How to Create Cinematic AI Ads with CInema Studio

No, it's not Nolan creating a Coca-Cola commercial. It's me from my home in a single afternoon and for less than $40.
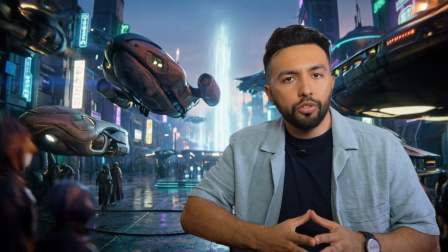(0:16)
This entire cinematic sequence you're watching right now was created using AI.
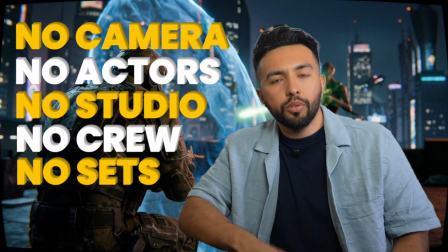(0:21)
No cameras, no actors, no studio, no crew, no physical sets. If you try to produce something like this in real life, you'd easily be looking at $50,000, $100,000 at least.
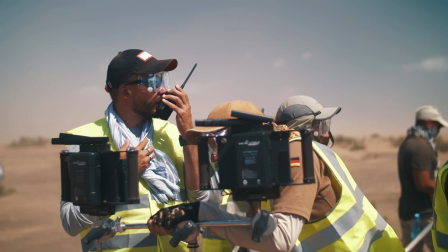(0:36)
Between camera rentals, lighting, locations, crew, post-production, and visual effects, costs add up fast.
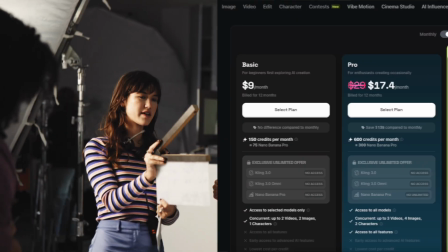(0:42)
But using AI, this entire thing can be produced for the cost of a monthly subscription. Today, I'm going to show you exactly how that's possible and how you can start creating cinematic commercials like this yourself. What's up everyone, my name is Sergio from Profit Pulse Media, and we help e-com brands scale profitably by pairing data-driven ad strategy with AI-powered creative. And one of the biggest challenges we see from brands right now is keeping up with how fast AI is evolving.
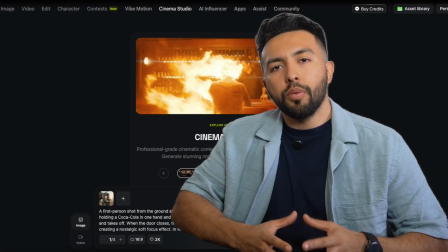(1:11)
New tools, new workflows, new possibilities are coming out constantly.
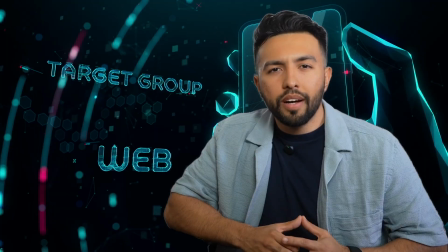(1:17)
Brands know they need better ads, more testing, and more variations,
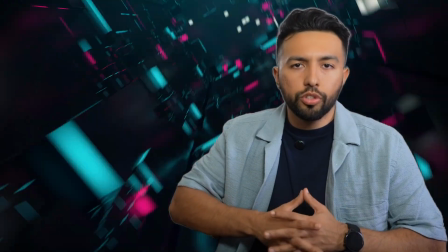(1:21)
but the landscape is moving so fast that it's hard to know what to use, what actually works, and how to implement it efficiently.
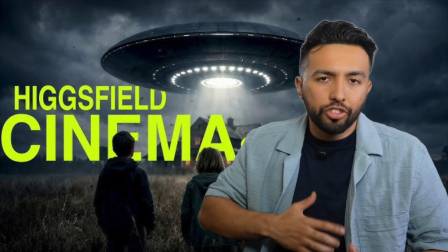(1:28)
That's why tools like Higgsfield Cinema Studio are such a game changer. And in today's video, that's exactly what I am going to show you, Higgsfield Cinema Studio.
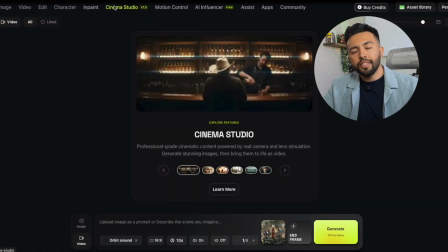(1:38)
And Cinema Studio is basically a virtual movie studio.
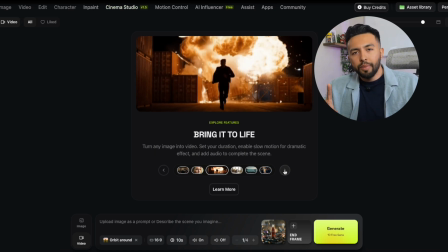(1:42)
You describe what you want to see, pick a cinematic style, and it turns your idea into a beautiful image,
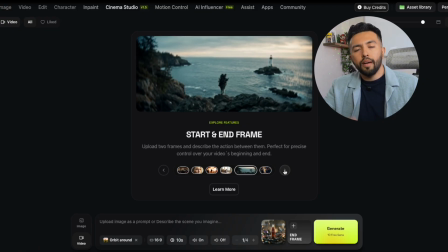(1:48)
then brings it to life with real camera movement, like a tiny film crew living inside your computer.
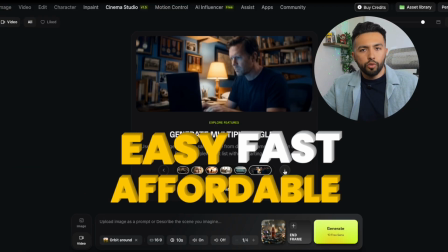(1:55)
Easy, fast, and affordable, even for small brands.
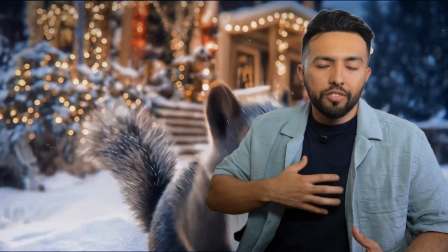(1:58)
You've probably seen Coca-Cola's viral Christmas ad for 2025, made entirely with AI.
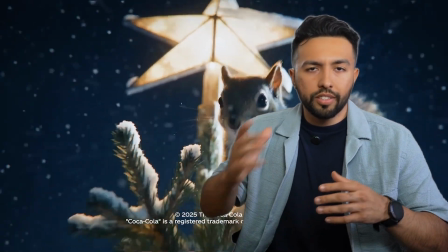(2:05)
We will try to do something similar. We're not doing a holiday ad though. Instead, we're going futuristic. The concept is simple.
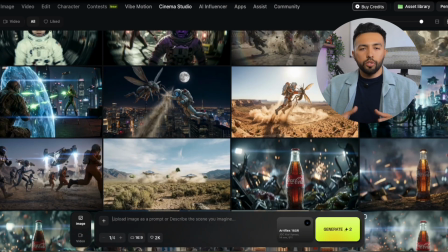(2:13)
Different space beings from across the universe fight over a single Coca-Cola, only to discover that Earth is full of them.
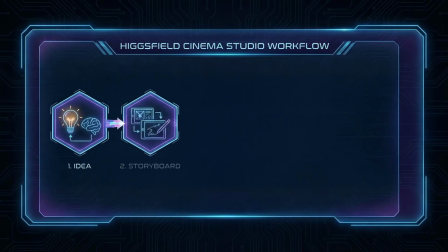(2:20)
This walkthrough will show you how we go from idea to storyboard to images,
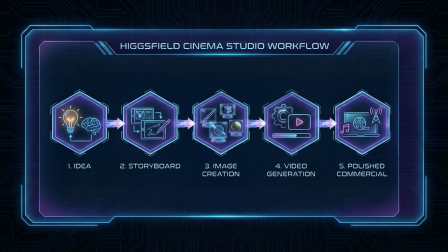(2:27)
moving video, and finally into a polished commercial.
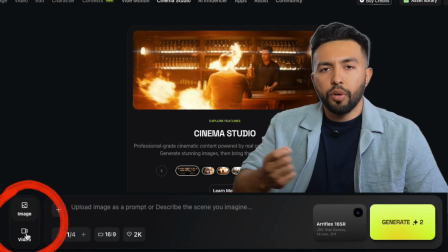(2:34)
Cinema Studio has both photography and video tools.
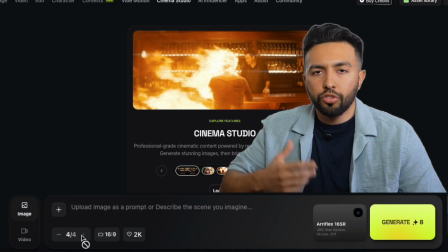(2:37)
We're starting in photography mode because strong images are the foundation of strong video.
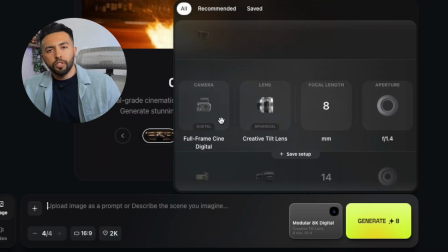(2:43)
Inside Cinema Studio Photography, you can choose between different types of professional cameras, lenses, focal lengths, and apertures.
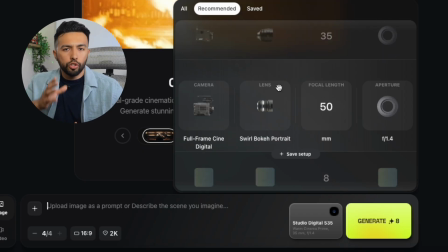(2:52)
You can replicate combinations from famous films or create your own setups. If you don't know much about camera gear, don't worry.
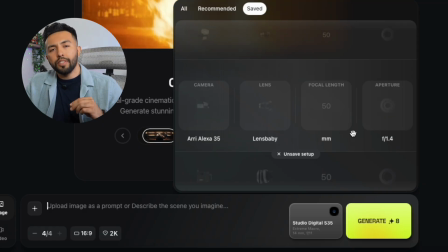(2:59)
They're recommended combinations and you can save your favorites. I already have 3 saved here.
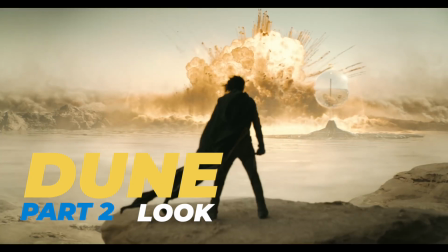(3:04)
The first is the Dune Part 2 look. With this combo, the director wanted the desert to feel real and not digital. To achieve this, they used a very interesting mix of modern technology and vintage lenses.
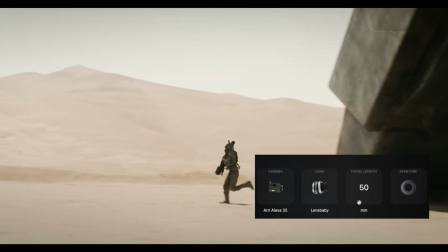(3:18)
This gives a slightly imperfect, organic look. Contrast feels natural.
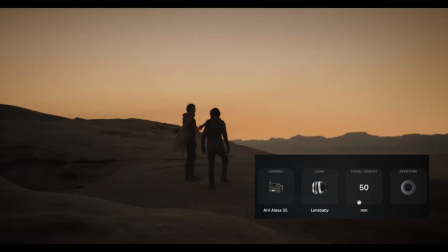(3:23)
Nothing looks overly sharp or artificial. This is perfect if you want realism with a cinematic soul.
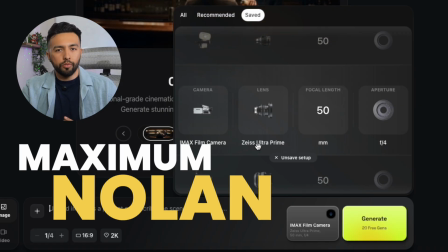(3:30)
The second preset is Maximum Nolan. This style is used in films like Oppenheimer and Tenet.
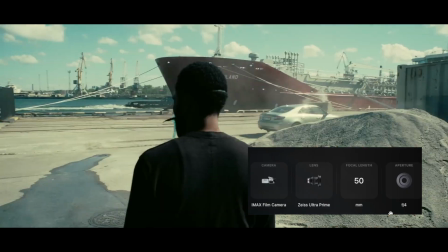(3:37)
Christopher Nolan is the king of the IMAX format. These cameras are massive, noisy, heavy, and incredibly expensive in real life.
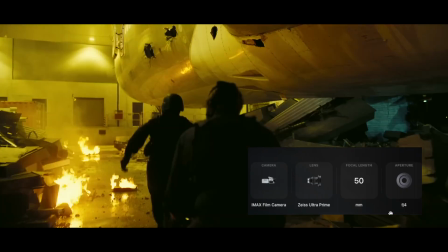(3:46)
But they produce insane resolution, huge depth, and crystal clear imagery.
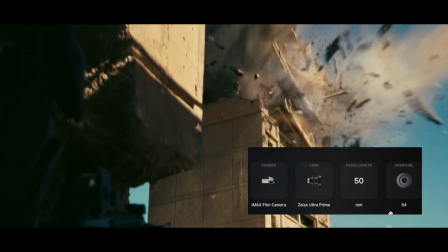(3:52)
With this setup, everything feels large, grounded, and epic. The third preset is the retro look.
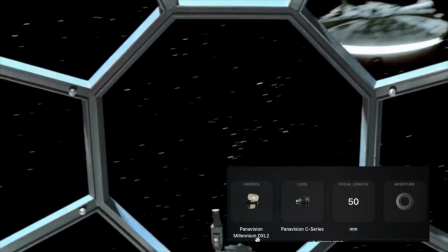(3:59)
This is inspired by classic Star Wars, older sci-fi, and Tarantino-style cinematography.
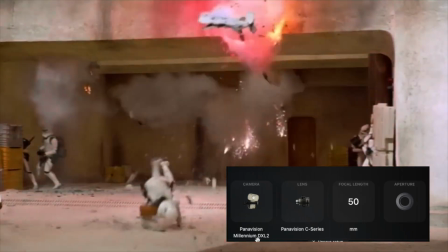(4:06)
It gives you oval, bokeh, stretched highlights, subtle softness, and that nostalgic cinematic feeling.
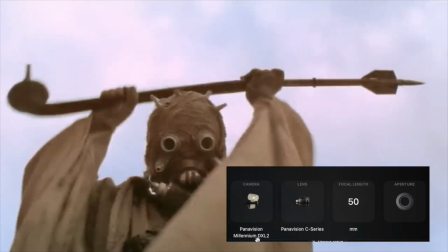(4:13)
Perfect for anything that wants a 70s or 80s vibe with blue lens, flares, and softer edges.
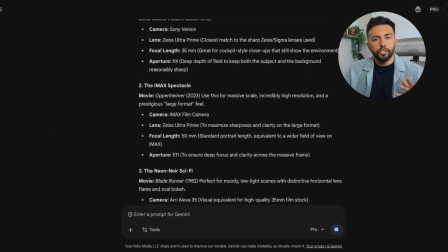(4:20)
You can search for your favorite movie combinations or simply use recommendations and test them out to see what fits your idea best.
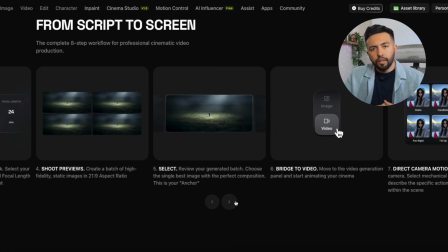(4:31)
Now we move into image generation. Before touching Cinema Studio, I did something important.
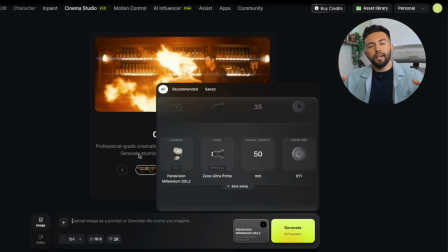(4:37)
I fed Gemini information about Cinema Studio's camera and lens options, plus a description of the commercial I wanted to create. Then I asked Gemini to generate a storyboard prompts that already included the correct camera settings,
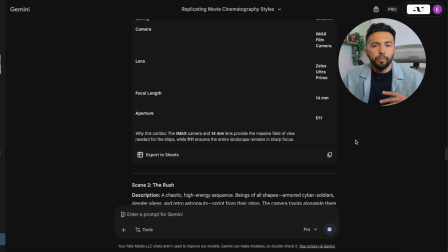(4:52)
lighting style, lens choice, and framing. This step alone saves an insane amount of time.
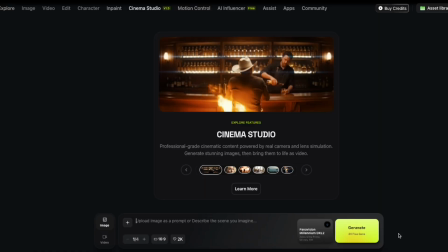(4:59)
First, we need to establish the world. Wide shot, space environments, multiple alien ships warping in.
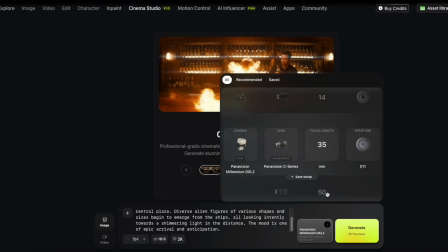(5:06)
We enter the prompt with our wise cinematic setup and ask for 2 results.
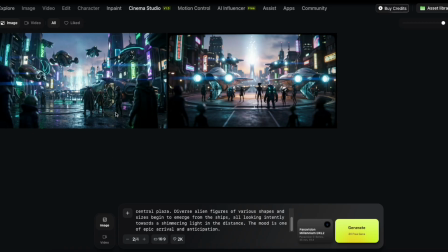(5:12)
This time I'm keeping the first one because it's better communicates scale. You immediately feel like something big is happening. Now we introduce characters. The next scene will show characters fighting over a bottle of Coca-Cola.
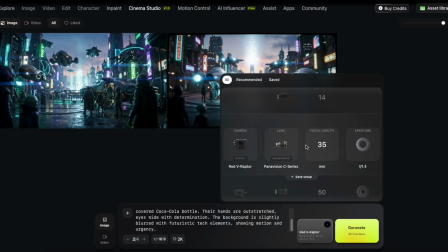(5:26)
Here, we're looking for dynamism and a touch of science fiction.
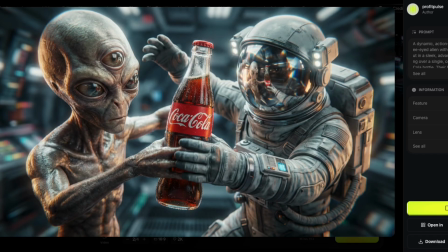(5:31)
I'm choosing the second one because I don't want to clearly see the astronaut's face.
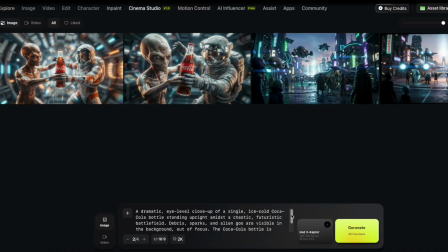(5:35)
Next scene, the object of desire. Here we are looking for a more intimate and dramatic shot of the reward.
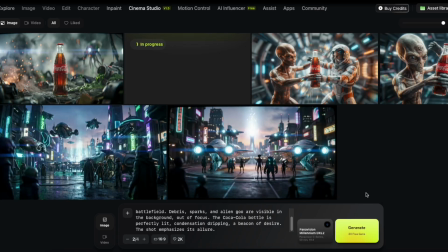(5:43)
Adjust the specifications and click generate. This time I'm keeping the first one, which is a more open shot.
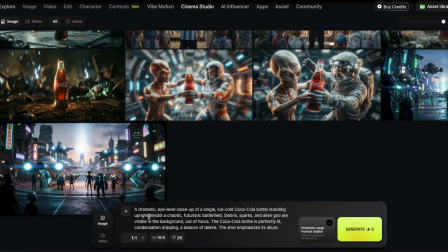(5:49)
Now let me show you why settings matter. I take that same prompt and apply the wide establishing shot camera setting instead.
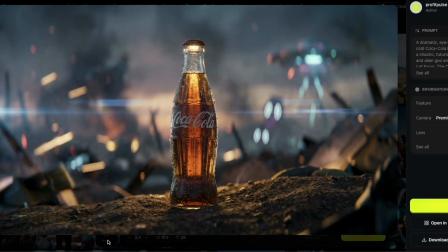(5:58)
You can see it still looks realistic, but it doesn't feel special.
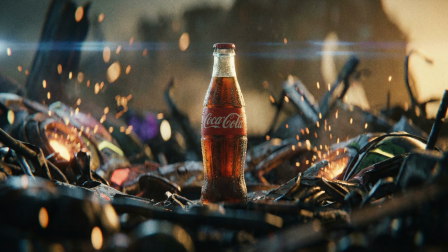(6:02)
The original lens choice gives us better separation, better mood, and better focus on the product. And finally, the revelation.
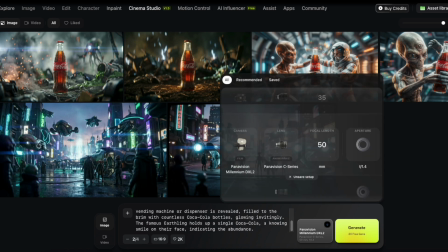(6:09)
This closing scene must be powerful and epic, so we adjust the settings accordingly, and now we have our complete sequence.
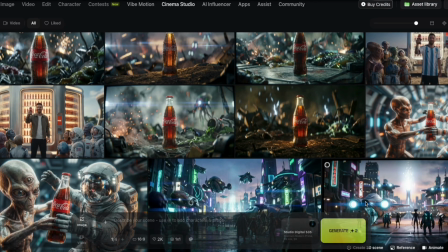(6:17)
I'll select this one here, and now that I have a complete storyboard, we have a very good idea of the video we're about to create.
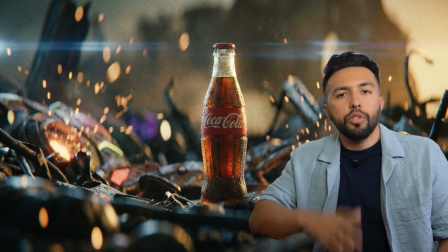(6:25)
These are our 4 base images, but there may be something we're not happy with.
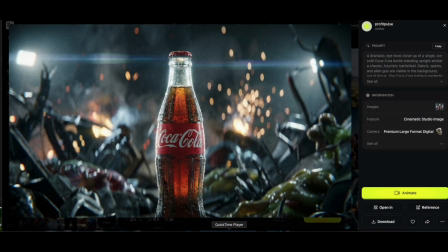(6:30)
For example, let's say I chose this one where the Coca-Cola bottle is cut.
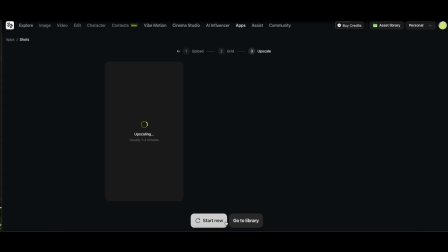(6:35)
I can adjust it, but not just by scaling it, but also by changing the lighting and other aspects.
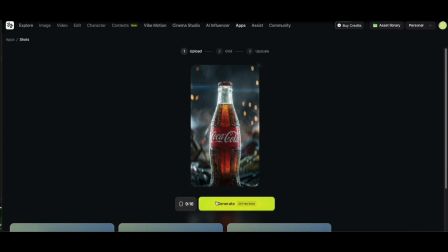(6:42)
We adjust the images so that they're just the way we want them. And now we're ready to move on to video generation.
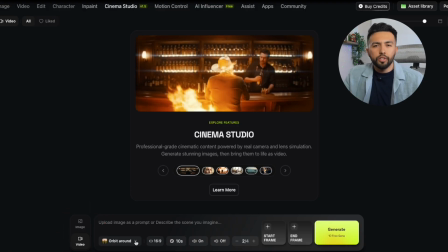(6:49)
We switch to the video option here. There is no longer the option for cameras and lenses. So if you don't know much about this, you can start here. You can choose the type of movement.
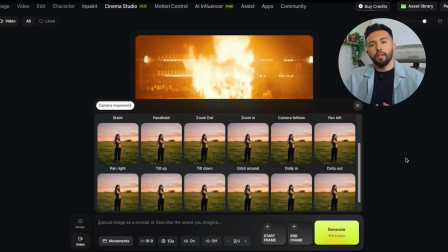(7:00)
There are several options, and if you don't know their names, just hover over your cursor and see how they look like.
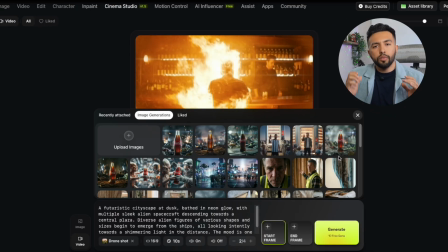(7:07)
Here we select the first of our generated images.
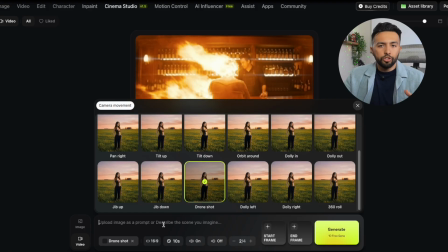(7:11)
I'll choose a drone shot to give an immersive feeling, as if we were entering the scene.
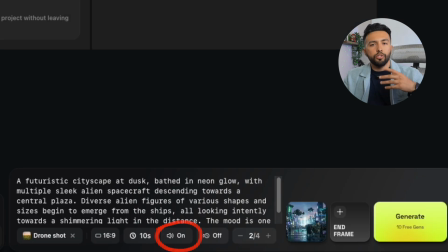(7:16)
We adjust the size and duration, as you can see. You can also choose whether or not to have sound.
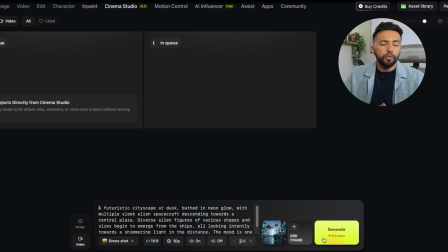(7:23)
We click on generate, and this is the result.
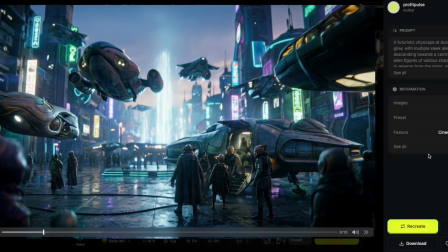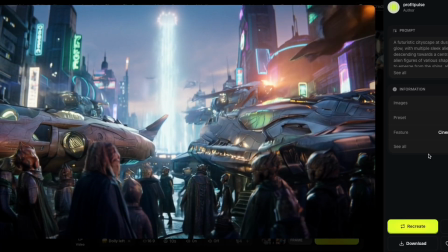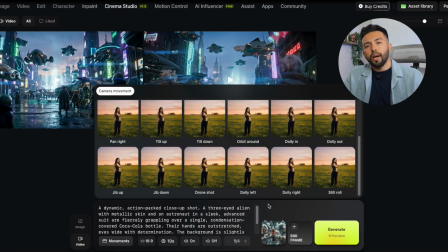(7:35)
I love it. We'll do the same with the next ones and try out different camera movements to see how much you can do.
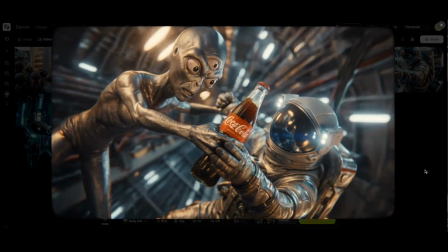(7:42)
For the fight scene, we'll use a 360 roll to show what they're fighting in 0 gravity.
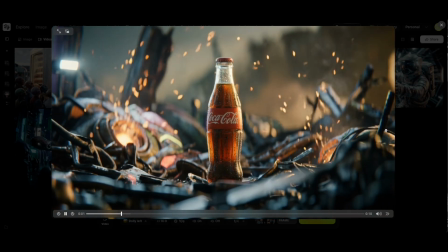(7:47)
We'll create the next ones. I'll also do a variation with a static camera so you can see the contrast.
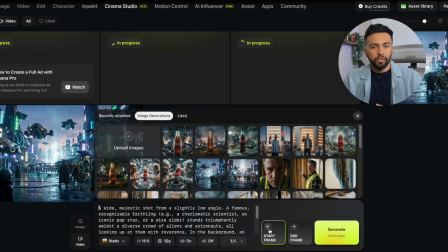(7:54)
Look at the difference a camera movement can make. And for the last one, a dolly left for the final reveal.
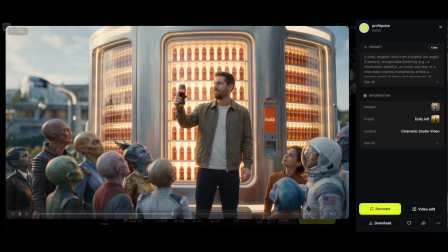(8:00)
And here's our complete result. Now, the addition.
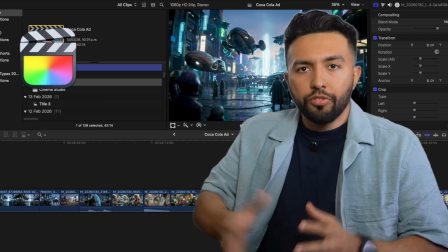(8:06)
You don't need fancy software. I'm using Final Cut, but Premiere or CapCut works. Anything that lets you place clips on a timeline. Don't forget the audio to give your ad more power.
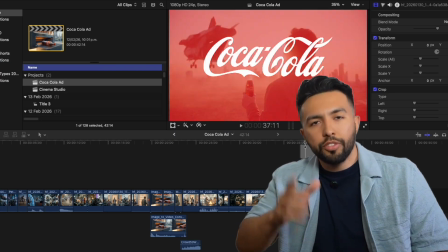(8:17)
I also added a few extra shots using the same workflow I showed you before.